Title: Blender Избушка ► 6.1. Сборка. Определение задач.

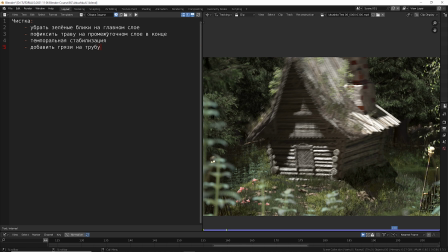Я думаю, что это будет полезно и интересно. Далее, после этого, нам нужно будет после чистки сделать слой с мошками, добавить мошек. Это достаточно сильно оживляет картинку, как и любые системы частиц.
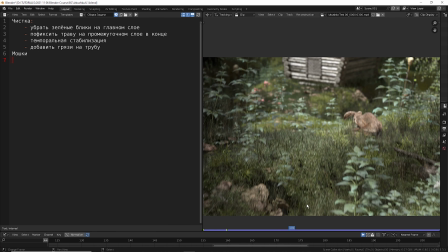Обычно, если даже нету мошек, можно просто повесить какие-то частицы, плавающие в воздухе, трехмерные, пролетая через которых, камера будет визуально давать эффект трехмерного пространства.
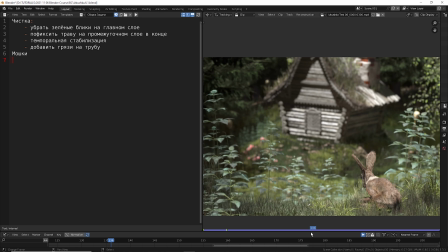Они всегда очень здорово работают.
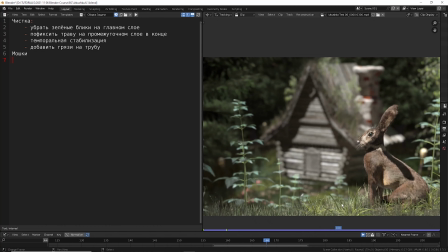Они могут быть даже незаметны чисто визуально, но они помогают как бы нашему сознанию сориентироваться в пространстве, где мы находимся, когда мы сквозь них летим. Также мы обязательно добавим лучи света, потому что сейчас картинка вся очень четкая, просто предельно четкая.
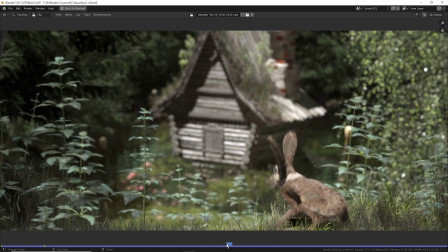И у нее совершенно отсутствует, например, атмосферная дымка. То есть, когда мы смотрим вдаль,
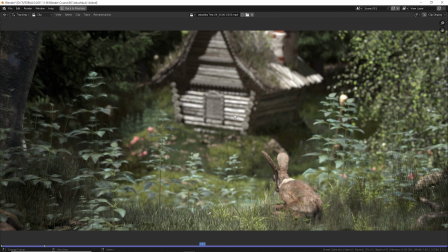элементы, которые находятся дальше от нас, у них уменьшается контраст за счет того, что в атмосфере всегда присутствуют мелкие какие-то частицы. Оно не полностью прозрачное, поэтому даже если нету такого большого сильного тумана, все равно это задымление небольшое,
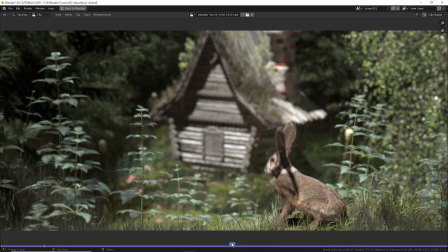даже не задымление, а как бы атмосферная вот эта вот дымка всегда в той или иной мере присутствует.
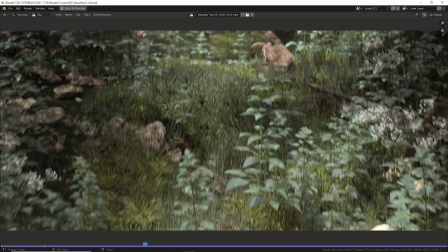Здесь у нас ее нету совсем, поэтому картинка получается достаточно плоская, и слои с трудом отличимы друг от друга.
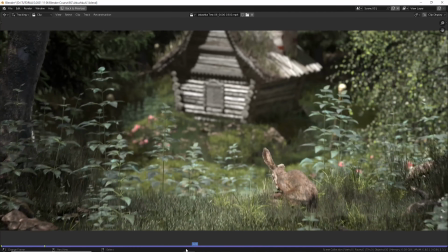Ну и вообще трехмерность здесь нет. Конечно, здесь есть depth of field, но когда мы добавим вот эту самую дымку, я думаю, что картинка станет немножко более естественной.
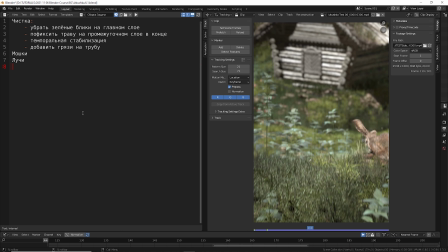Лучи, они являются частью этого всего. Далее, после этого у нас должна идти чистовая сборка. То есть мы все эти слои с мошками, с лучами и все три наших слоя, которые мы уже отрендерили, плюс трубу, плюс, скорее всего, то, что мы сделаем еще отдельно с промежуточным слоем в конце,
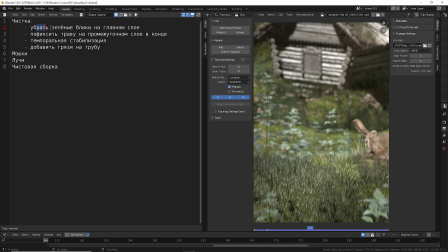пофиксить траву, вот, это будет отдельным слоем. Плюс какие-то затирки здесь и там, все это мы соберем уже в чистовом виде. Приготовьте, на всякий случай сразу предупрежу, свободное место на компьютере, потому что нам придется рендерить еще дополнительные секвенции во время темпоральной стабилизации,
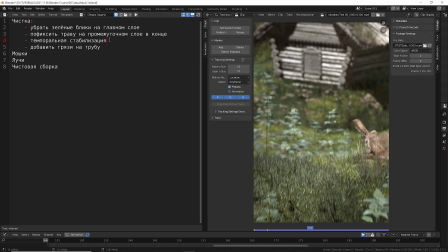скорее всего, и там понадобится прям, ну, гигабайт там, энное количество. Не могу пока сказать точно сколько, но готовьтесь, что там придется там, ну, хотя бы 20 гигабайт, чтобы у вас свободных на диске было, но лучше больше. Мы отрендерим файлы. Потом там с помощью аддона, скорее всего, проведем с ними определенные действия.
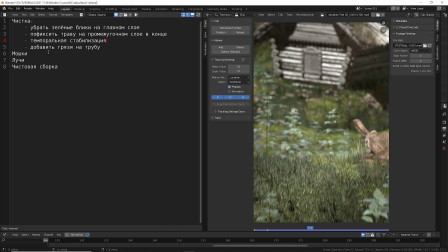Потом их можно будет удалить, но вот в какой-то момент и нужное свободное место будет чисто под рендер этих самых файлов. Значит, дальше. Чистовая сборка. Это мы собрали. После этого мы займемся цветом, цветокоррекцией. Ну, цветокоррекция не буду писать, напишу просто цвет, потому что коррекции здесь как таковой не будет.
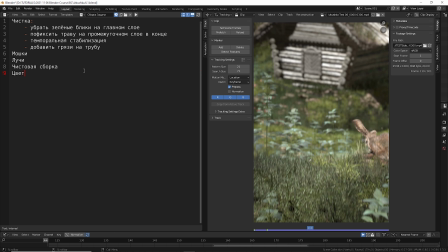То есть любые, конечно, действия — это коррекция. Правильнее назвать это, наверное, грейдинг, как это называется. Есть у них вот именно color correction, а есть color grading. Вот это будет скорее ближе к грейдингу, потому что в плане цвета здесь все в порядке пока что.
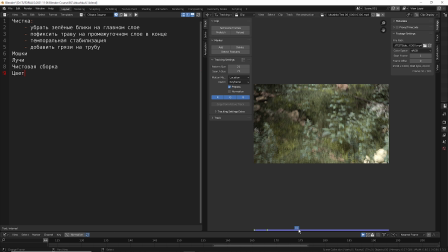Но там были небольшие нюансы вот здесь вот. На черепах, но мы их исправили уже, я их исправлял. И заодно я покажу еще раз и объясню, что я, собственно, там делал, почему это и как работает подробнее. Значит, цвет. После этого будут эффекты, наложенные на уже картинку целиком.
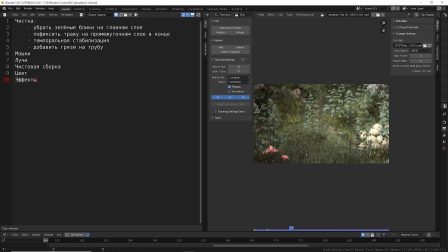Эффекты линзы. Возможно, небольшие искажения линзы, потому что все-таки у нас картинка такая получилась вытянутая.
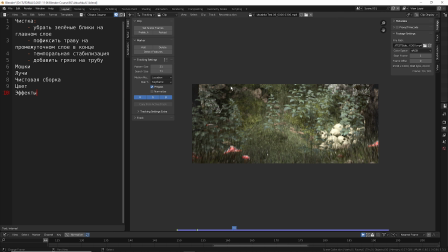Ну, мы ее так и рендерили. 2.35 к 1, киношная. Вот, поэтому, возможно, слегка сделаем искажение линзы здесь, сделаем, скорее всего,
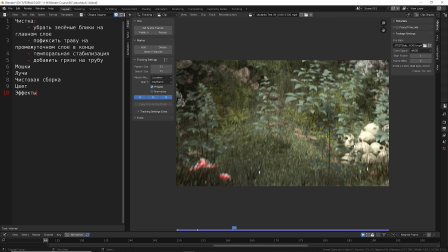может быть, небольшие хроматические аберрации линзы, но обо всем этом уже подробнее там поговорим. Возможно, сделаем свечение, помимо вот всех лучей света и так далее, наложим легкое свечение. Возможно, в каких-то моментах, не знаю, понадобится или нет, наложим отпечатки пальцев на линзы или там какие-то просто грязь на линзу,
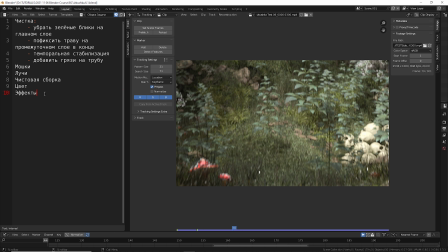но не уверен, что мы будем это делать, посмотрим, понадобится это или нет, просто здесь всего и так в сцене происходит очень много, возможно, это будет уже излишним здесь. Вот, ну и, собственно, на этом, наверное, и все. И потом уже финализируем это все и проговорим, подведем какой-то итог этому всему.
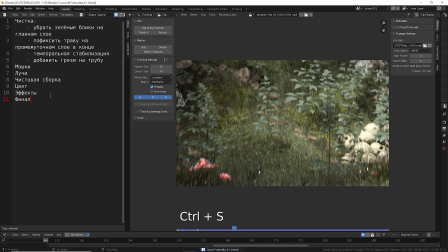Финал, пишу я. Ctrl-Save, и со следующего видео мы приступим к чистке. Большое спасибо за просмотр. Не забывайте подписываться на Boosty. Буду очень благодарен спонсорству, буду очень благодарен донатам. Буду очень благодарен репостам и распространению в социальных сетях этого курса и этого видео.
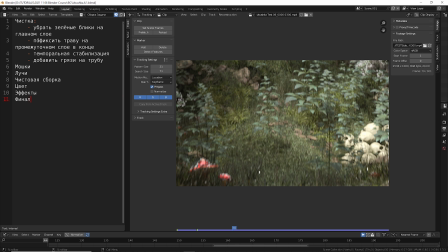Также не забывайте подписываться на канал, ставить лайки, комментировать. Увидимся с вами в следующих видео. Всем счастливо, всем пока.